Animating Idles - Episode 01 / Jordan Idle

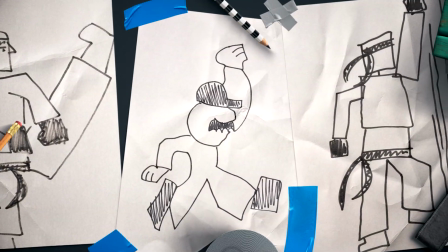(0:02)
This is John. He can draw. Oh boy, I don't know about these drafts, but he definitely can animate.
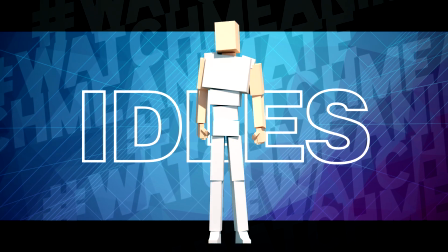(0:12)
Today WMA dives into the world of idols. John's gonna animate one idol and use the same animation to create 12 unique idols.
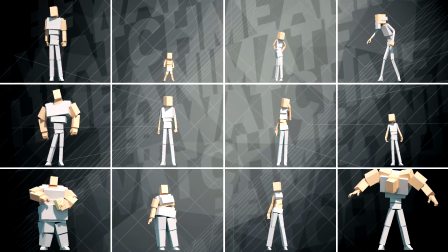(0:20)
How the hell's he gonna do that? You're about to find out. It's time to let John show us how it's done.
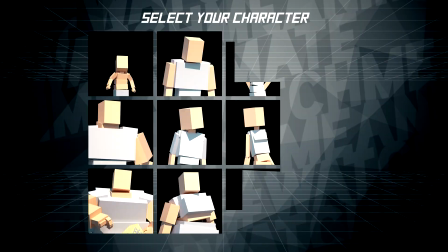(0:25)
Let's do this. Select your character.
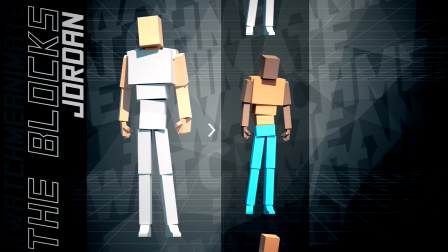(0:29)
The Blox Jordan rigs selected, select your style, default selected, select your mode, 3DS Max.
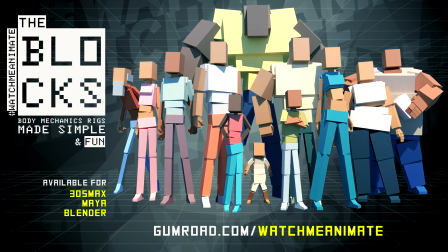(0:38)
The Blox body mechanic rigs made simple and fun are now available for 3DS Max, Maya and Blender.
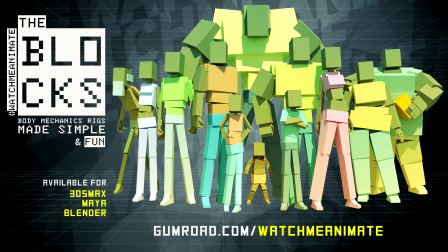(0:44)
The Blox are simple to use, easy to customize and most importantly super fun to animate.
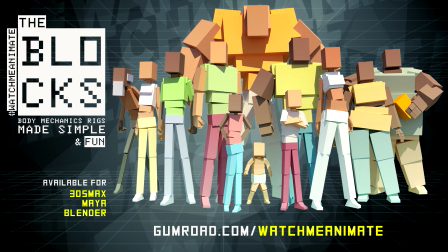(0:49)
Visit gumroad.com slash watchmeanimate to get the Blox complete 12 characters set now. this is season 3 episode 1 and the fun begins with this Jordan Idol you see I'm gonna animate Jordan's Idol and then challenge myself to reuse this very same animation to create 11 more idols in total we're gonna have 12 unique idols using the blocks and it's gonna be quite the challenge and that is why this season is gonna be a lot of fun to watch but before the show begins if you want to show your support for the channel the best way to do it is to share this video on your social media of course commenting below to let me know if you like the content hitting the like and subscribe if you're not already because believe it or not according to my stats a lot of you watching are not subscribed to the channel yet so let's get this channel to 20k subs with your support and on that episode one jordan idol here we go
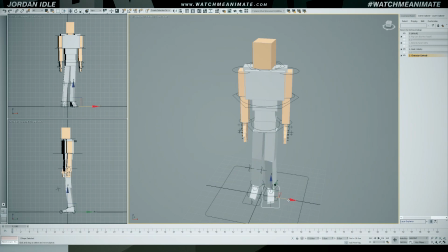(1:42)
what is going on everyone welcome to the show i'm gonna animate 12 idols using the same animation and it all starts with this jordan idol
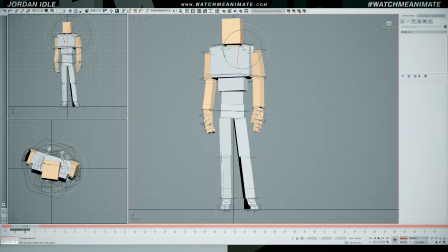(1:50)
so posing the very first thing on the agenda jordan's a jock he loves sports so that's the vibe i'm going for with his posing two poses with one duplicate pose to make his idle animation loop is all we need pose number one number two and number three
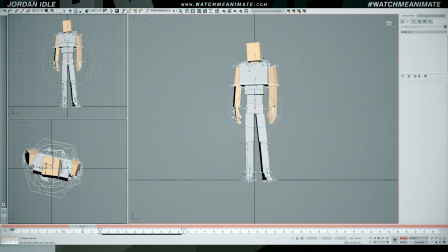(2:08)
so i got my poses ready therefore the next thing i like to do is set my timing i simply extend the timeline and start moving my key poses around until i feel the timing is right animation is all about timing it's just like the rhythm of a song you want to get the
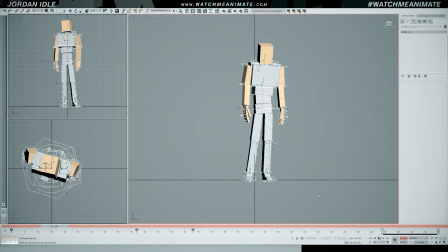(2:22)
beat just right so I found my timing and now I'm ready to start animating using the layered method.
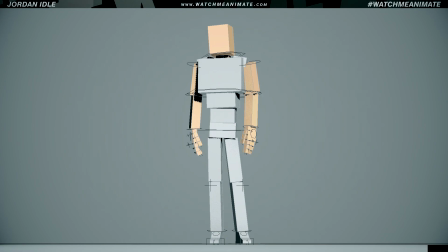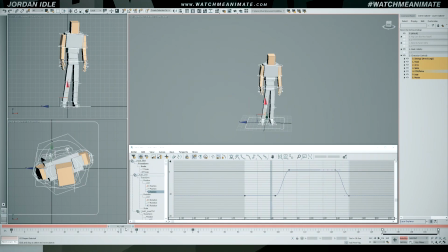(2:36)
The comm is where I like to start my animation for one simple reason. The entire body is being driven by this controller.
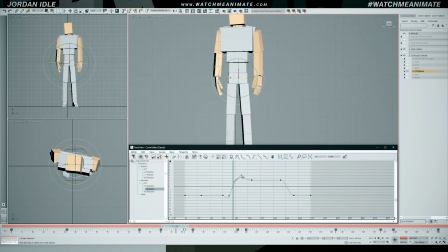(2:43)
So diving into my F-curves, I'm adjusting Jordan's sway from left to right so that the comm's timing aka weight feels correct.
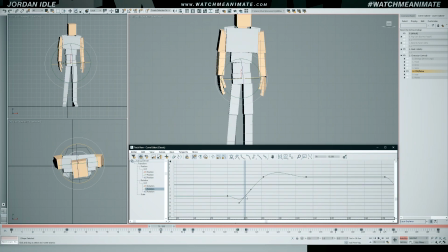(2:51)
I'm going to make some small adjustments on the pelvis as well since it's connected to the comm and I'm also going to make sure that the animation start and end loops seamlessly.
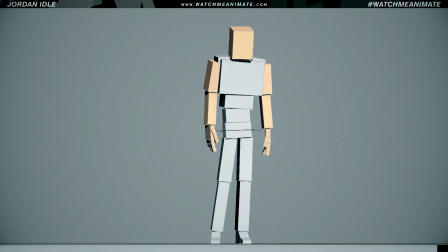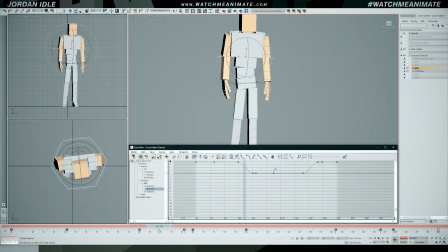(3:06)
With the timing of the comms set, I now move up to the spine to add in follow through an overlapping motion. Jordan's final animation will be seen from a front facing camera, therefore I'm only concerned with how the animation looks from the front view.
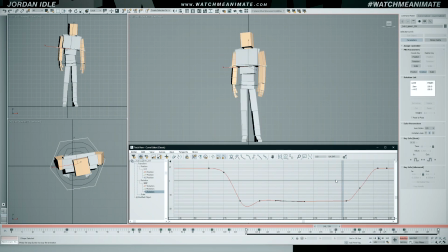(3:21)
It's important to note that you should always animate to your camera unless it's for a video game for example
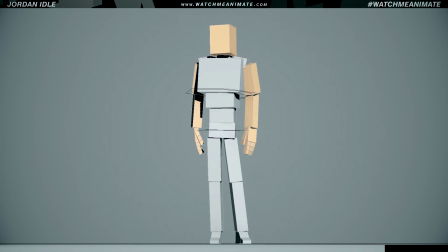(3:27)
where the character will be seen in 360 degrees my
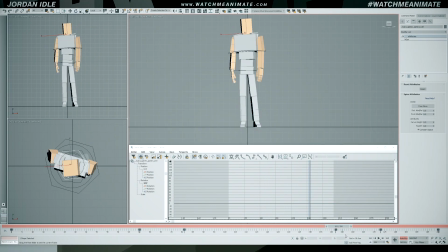(3:36)
spine motion is feeling good and i'm going to use the spine timing to animate the head so remember earlier on i said the calm was
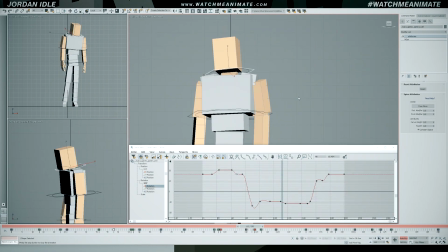(3:43)
the initial driver now i'm going to make the switch and use my head to drive this animation i'm going to add in some micro movements to give the
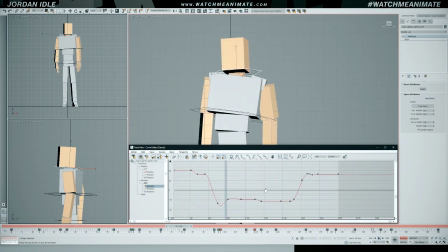(3:50)
head more personality which will make the overall animation more appealing and you'll see in just a sec that jordan's performance is now slowly coming to life.
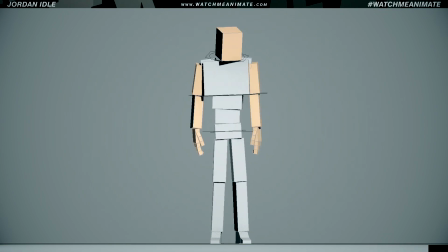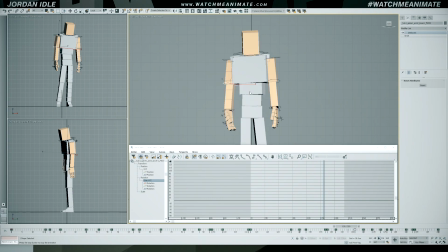(4:06)
The same way we use the spine to animate the head, I'll do the same thing but with the arms instead.
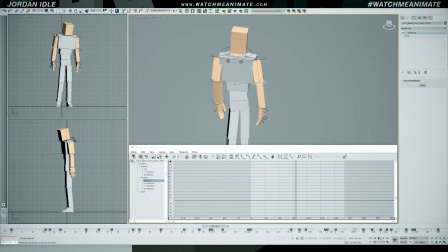(4:11)
Now, I'm animating using the straight ahead method, it's a personal preference and in my opinion it gives you a more organic result.
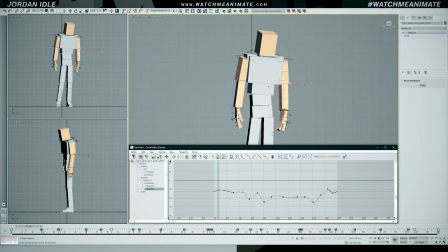(4:17)
I don't want to over animate the arms and by that I mean making the arms look too busy versus the rest of the body. Keeping them in balance to support the rest of the performance is key.
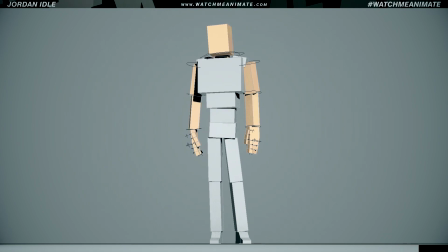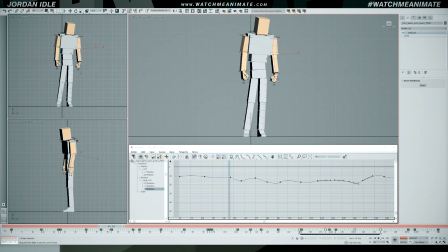(4:35)
another pass on the arms to add in more detail also known as texture which is the word used in the industry which means the exact same thing so
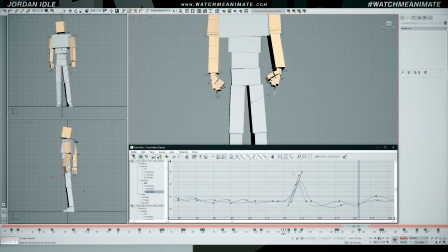(4:43)
the challenge is to make the arms look interesting with subtle motion and to do that i'm using small micro rotations in every possible axis available
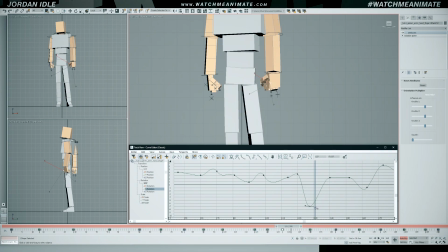(4:51)
to me now i also preferred keeping the hands closed in a fist this just felt more jordan-like or jock-like if you will or to be completely honest
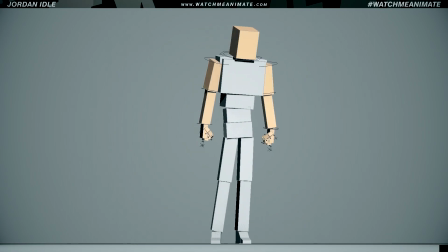(4:58)
i was just being lazy i didn't want to animate the fingers into
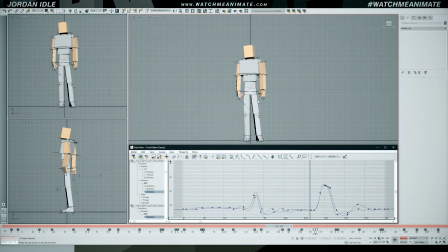(5:06)
polish pass we go and at this stage everything in the animation is subject to small tweaks and adjustments to help push the performance as much as possible
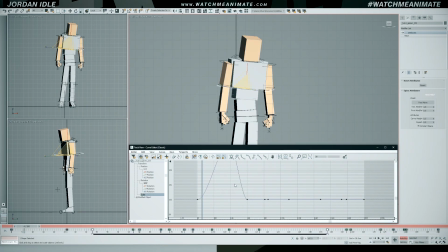(5:14)
now there's no real order that i'm following at this stage i'm just observing and adjusting on the fly now breathing is a definite must have when
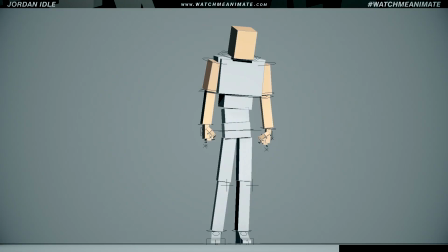(5:22)
your rig can do it but when it can't you simply scale the chest control as I'm doing to give you a pretty convincing result.
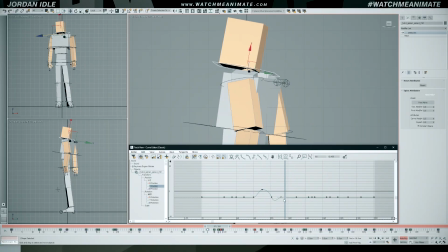(5:35)
So earlier on I said that I'm only animating to the front facing camera.
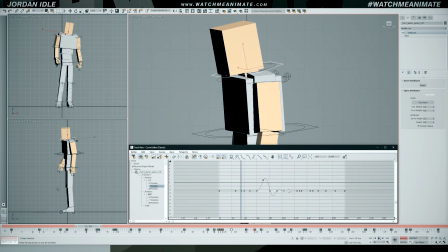(5:39)
That said, I will still use all viewing options to help push the performance as I'm doing right now with the head and chest.
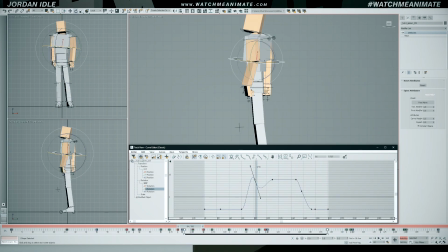(5:45)
Even when the animation is only being seen from the front, use everything in the body to help polish and push your performance and viewing your animation from all angles helps you do just that.
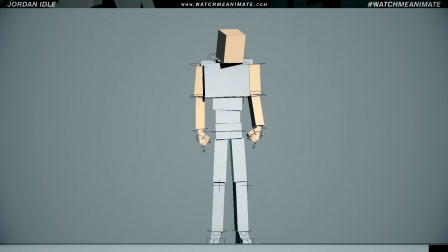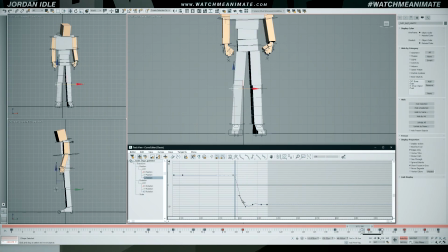(6:04)
all right we are in the final pass we made it more general polish and here i'm cleaning up the knee swivel to jordan's right leg
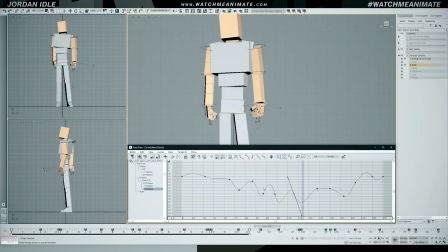(6:12)
which now slides instead of the small step i originally had just felt like overkill with the stepping in sliding just worked better in my opinion i'm gonna add in more micro rotations to his left wrist and just make some final adjustments in the f curve editor
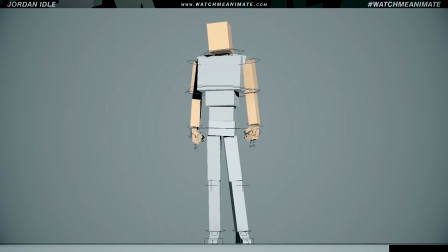(6:25)
and that is how i animated jordan's idol from start to finish
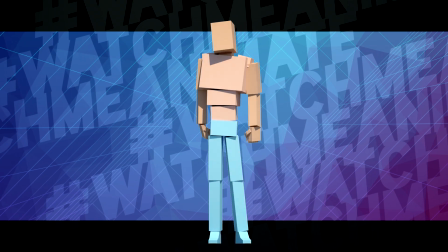(6:34)
now things are gonna get very interesting as we continue this series and reuse
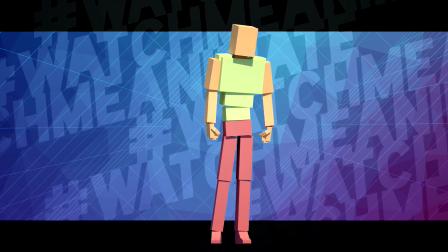(6:39)
jordan's idol to create 11 more idols for those wondering where the wma
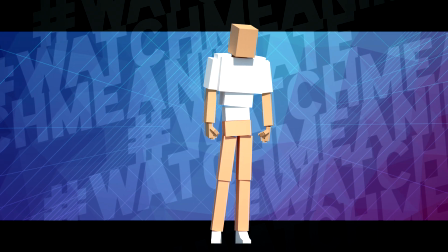(6:44)
recaps are i'm excited to announce that moving forward all wma recaps will
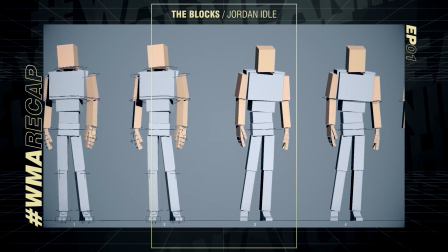(6:50)
be standalone videos in a brand new format that i think you'll absolutely love wma
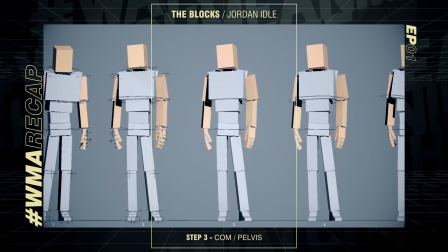(6:56)
recaps go live on the channel shortly after the release of each episode so stay tuned for
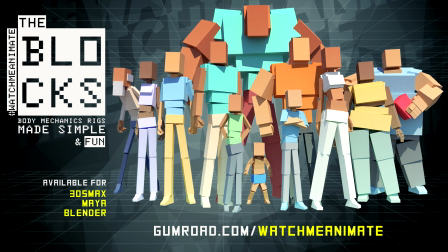(7:01)
that finally the blocks body mechanic rigs made simple and fun are now available
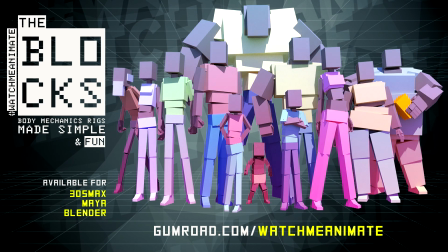(7:05)
for 3ds max maya and blender the blocks are simple to use easy to
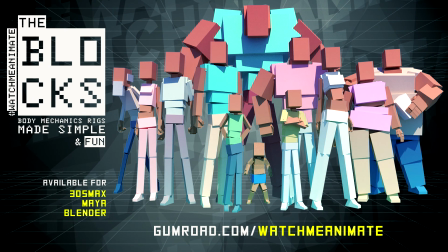(7:10)
customize and most importantly super fun to animate visit gumroad.com
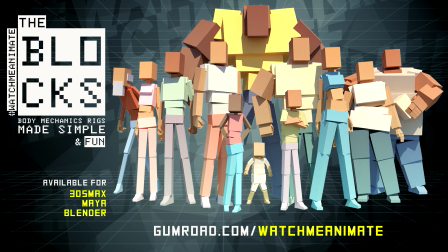(7:15)
watch me animate to get the blocks complete 12 character set now the link is in the description below thanks again for watching and i'll see you all in the next one